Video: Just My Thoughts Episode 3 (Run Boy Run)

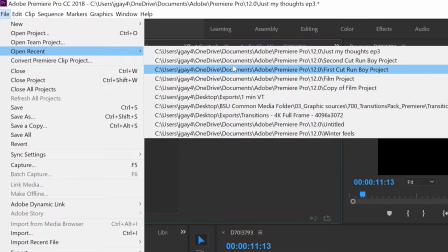(0:09)
i want to talk about a short film i recently edited called run boy run it was a university project and i want to talk about the process
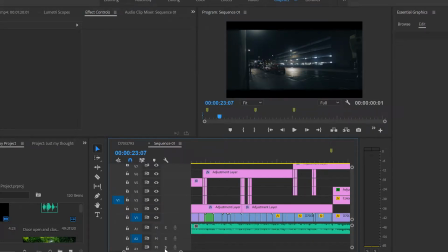(0:16)
behind the idea of the film and the making of the film and my overall thoughts on the film when coming up with the idea for the
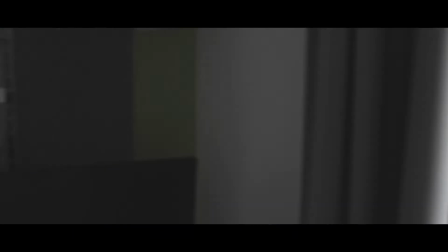(0:22)
film we had to base it on a conflict and we wanted it to relate to the real world especially something that occurs in the uk to people of similar age
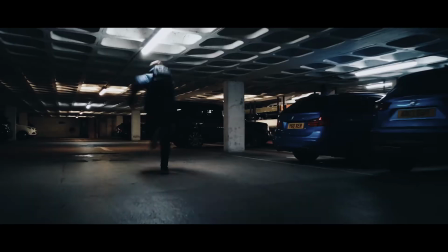(0:30)
we used a car park not only because it's spacious and is not much of a hazard but we have access to the roof
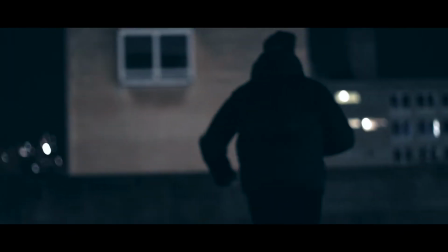(0:38)
which is incredibly powerful as it's seen as an ultimate dead end for our character.
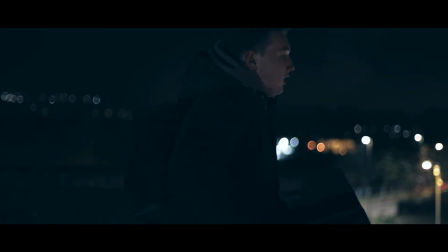(0:43)
This idea that he can't run anymore forces our character to take up responsibility.
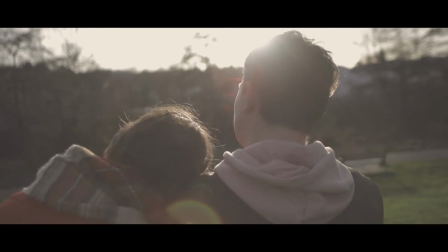(0:47)
The hardest part about making this film was being able to have slow and warm
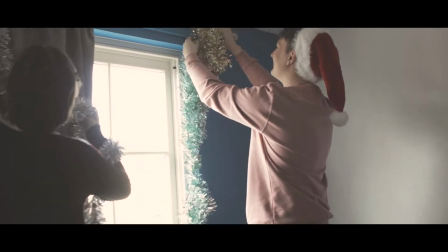(0:52)
shots accompany our dramatic fast and dark shots and still allowing it to be consistent.
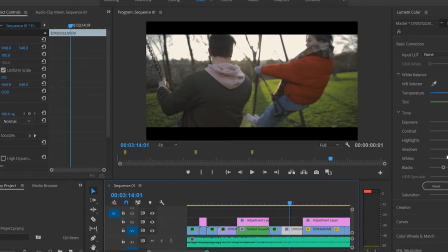(0:57)
We realized we wanted the audience to be incredibly confused at the beginning and demanding an explanation for why our character is running. However, we don't want to just show it straight away at the beginning of the film and then watch how he reacts, but instead have the audience receive the explanation while being shown the events that occurred.
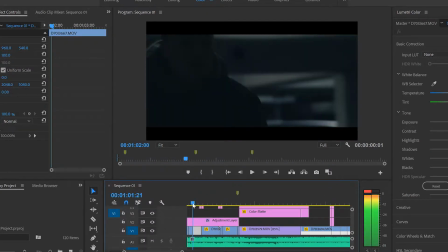(1:14)
This gives the audience a sense of accomplishment and an appeasement when the confusion is suddenly explained.
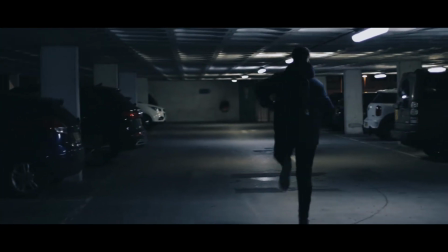(1:20)
Lighting was a huge part in making this film because we weren't comfortable taking a whole lighting kit to the car park in case we got in the way of moving vehicles.
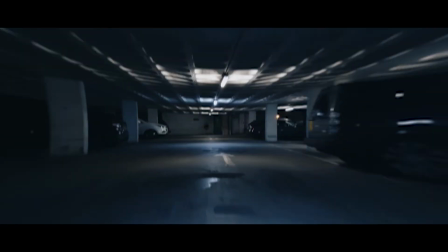(1:28)
To be fair, as I look back, it wouldn't have been too much of an issue. As the car park showed no sign of life, however,
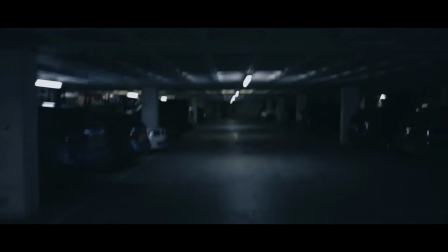(1:36)
we were looking for a dark and gloomy location to help further represent the emotion that our character was in,
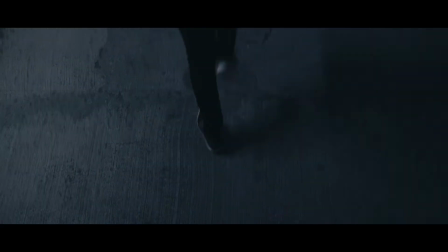(1:42)
and the lighting built into the car park was exactly what we were looking for.
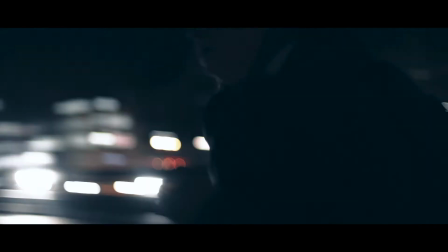(1:46)
However, as we got to the top, it became a lot more difficult, forcing us to increase the camera's ISO, which ultimately hurts the look of the footage. We wanted a contrast of colour between the two moments. A cold dark and blue filter gave us a sense of something dramatic and negative occurring,
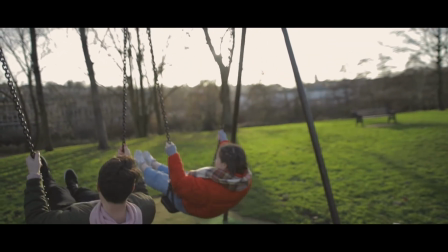(2:02)
while the warm light in orange filter gave us a sense of comfort and positivity, which nicely fits into the emotion of our character.
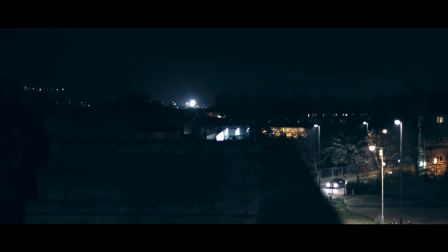(2:10)
I would say our biggest inspiration when it came to shots was Attack the Block,
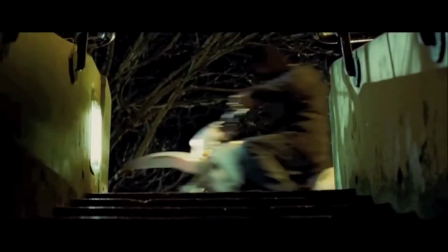(2:14)
as not only does it contain chase scenes with a large number of angles and techniques used by the cameraman and the editing team,
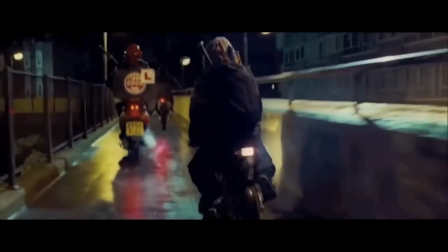(2:22)
but it also made it possible to look at how the chase seeing can be done without seeing what's chasing you which in this case for
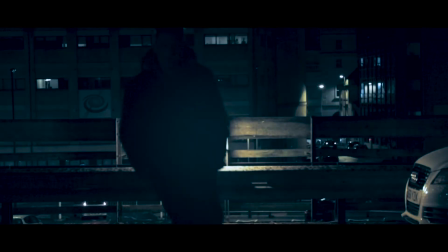(2:30)
our film was an important aspect i would have to say my favorite part of this film is our use of transitions we couldn't just cut to a flashback
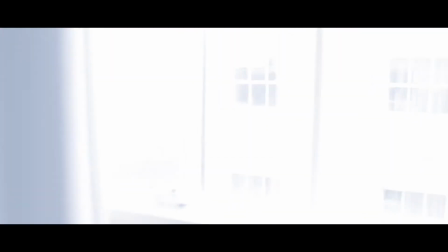(2:38)
because it would look confusing and the audience wouldn't be able to keep track but the transitions that we used with overexposing the
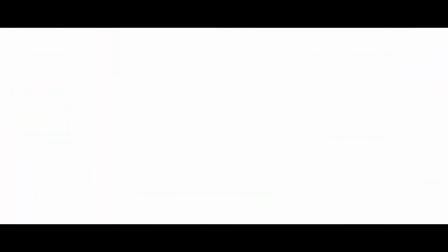(2:45)
image into a light allowed us to change the setting in time period without anything distracting or confusing the audience
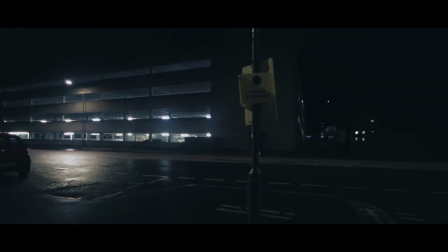(2:53)
What I would have changed is the length of our chase scene. After watching it over and over,
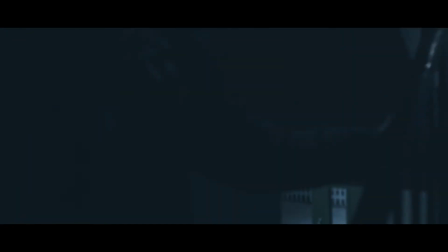(2:57)
I would have liked to cut it down slightly but you still have to take into consideration
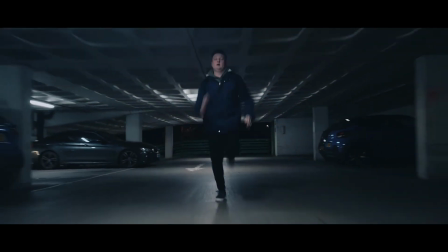(3:02)
that it is made of many many shots which are only two seconds long or lower.
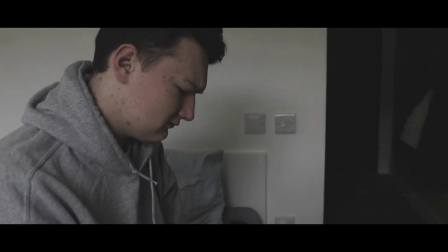(3:08)
To conclude this, I believe we have shown that without any dialogue we can tell a powerful and relatable story without using abstract imagery.
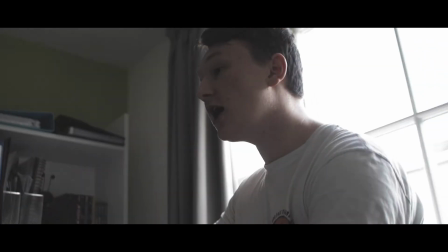(3:16)
Not only do I believe that our story is well told by our actors and shot composition,
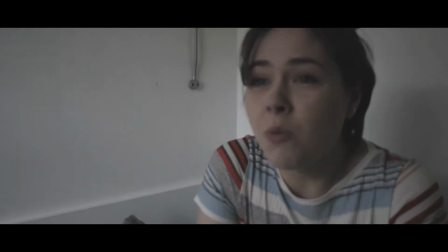(3:21)
I also believe the cutting transitions and the color correction all came together to create an awesome story.